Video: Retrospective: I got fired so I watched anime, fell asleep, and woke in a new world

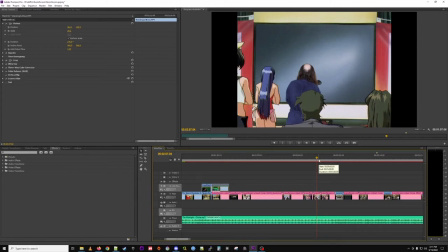(35:54)
Shows craftsmanship Yeah, I think it lets the viewer more easily imagine yeah you see you still got the ladle
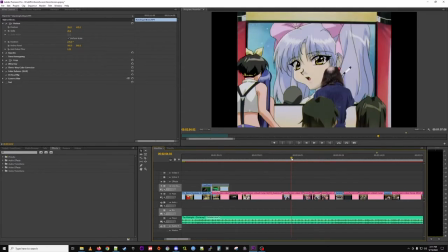(36:02)
yeah well i mean if i steal the suit right and here i'm drinking the yeah you're drinking the suit you gotta keep it i guess
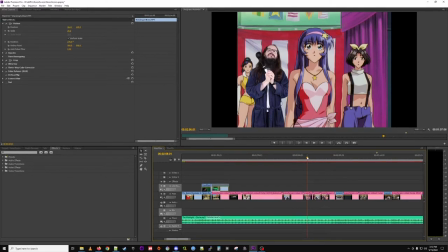(36:12)
i think it's probably a funnier that i'm like rocking along to it instead of just having the ladle in my pocket but yeah as an aside this bathrobe i've had since high school and it's rapidly falling apart at this at my I don't know if you can say rapidly when that's like 15
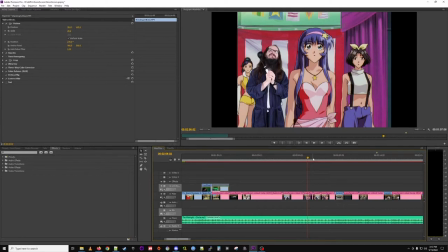(36:29)
years ago yeah it is ragged we'll say yeah
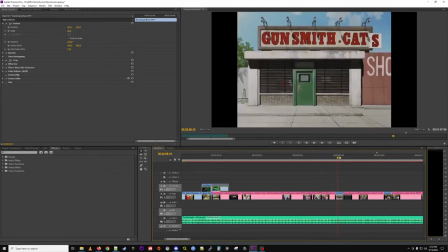(36:39)
okay that's that then we can go on to Gunsmith Cats great OVA series this is a great opportunity to show off my amazing gun collection
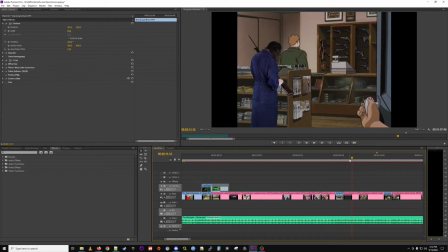(36:48)
right so in universe Gunsmith Cats is their they own like a gun shop somewhere in America.
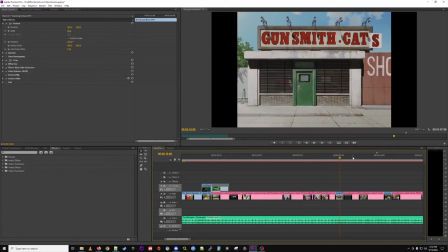(36:55)
I can't remember where. Maybe it's Detroit. Anyhow. Right.
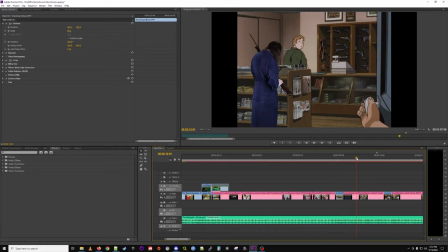(37:00)
So I thought it was a good opportunity to show some of the pieces in my collection. You can see, right, I start out with, this is a number one Mark III star Lee Enfield.
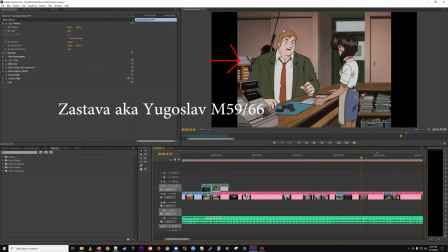(37:10)
Right. And then I picked all the ones I had bayonets for just because I thought it would look funnier. Right. And then I have a Yugoslavian SKS here,
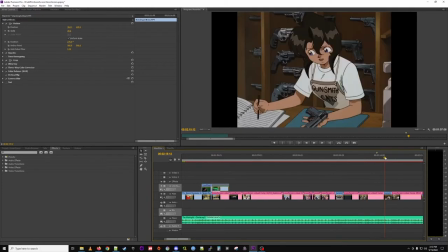(37:20)
which I'm playing with the bayonet in the background and then yeah cut to her right
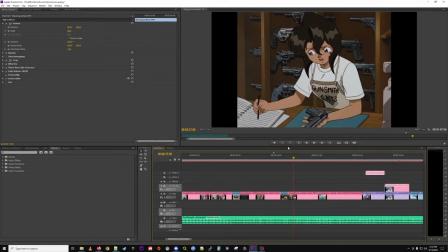(37:33)
then this guy's gonna well we'll wait for after effects to load it out but this guy's gonna leave right and then i you
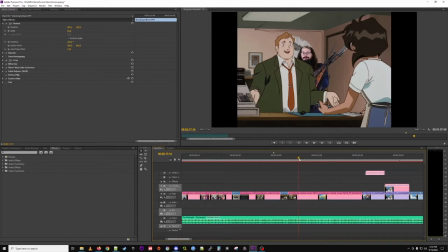(37:41)
know i had to clip him out so i can show up in front of him and sort of walk up to the table right i had to clip her hair out too yeah sort of one of the more complicated scenes but you know for all the hard work i think it uh
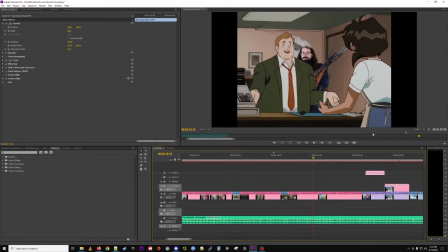(38:00)
i think it makes it look pretty good oh i'm just waiting for it to load though yeah you can see the longer it takes to load the uh the more hard work was evident yeah that's how you know that's
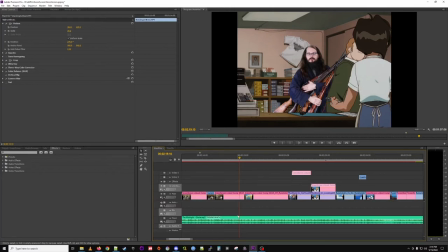(38:15)
how you know and uh yeah i'm definitely struggling trying to carry four rifles with bayonets here um i guess in universe the theory would be i'm just buying all this stuff but it doesn't show up in the later clips so i guess it's a little strange you put it in your anime pocket
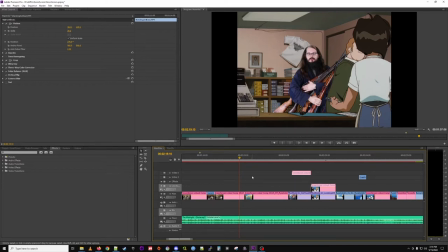(38:30)
dimension yeah my uh yeah bottomless bag exactly right then we get to eye shield uh
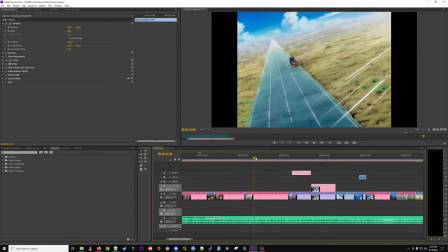(38:38)
a show we love so i think it was hard to find a clip that i was going to be happy with i think this was a good option uh right where they push the truck and
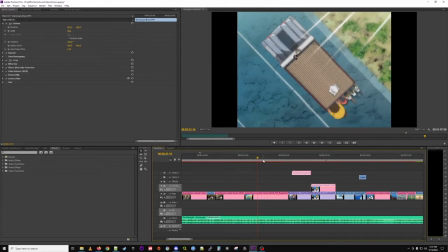(38:52)
uh this is this is chuck's camera work you can see i needed someone to hold the camera so i can get that top shot uh yes that would be tricky and then you got a motion track yourself well the truck moves i
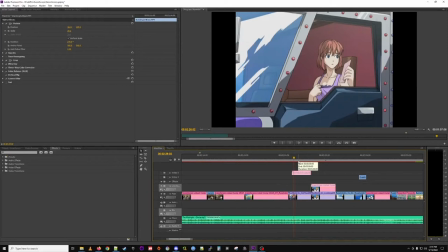(39:07)
had a lot of trouble with the frame rates on this like i would do something in after effects and i would look at it in premiere and it would like something would be wrong about the frame rates so the things i cut out would show up in like an earlier frame or a later frame it would look all busted so
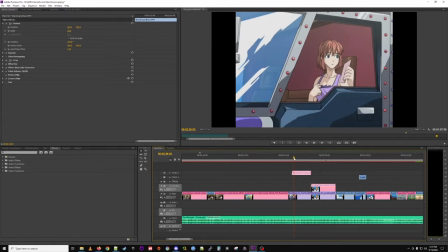(39:27)
i did do this in after effects and then exported it out and put it in in premiere
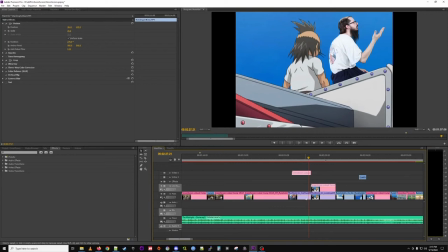(39:33)
uh that day was extremely hot so this is real sweat But it was very hot in the studio that day, which, I mean, it's true to the scene. Yeah, method. Yeah.
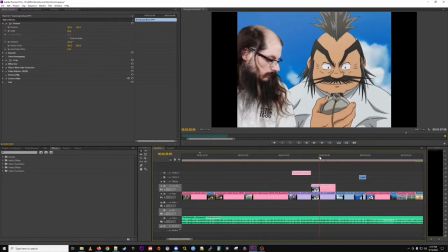(39:48)
And this scene actually is more – usually the coach here was center screen. I shifted him to the right a little bit. Make him for you. Yeah, more of me in there.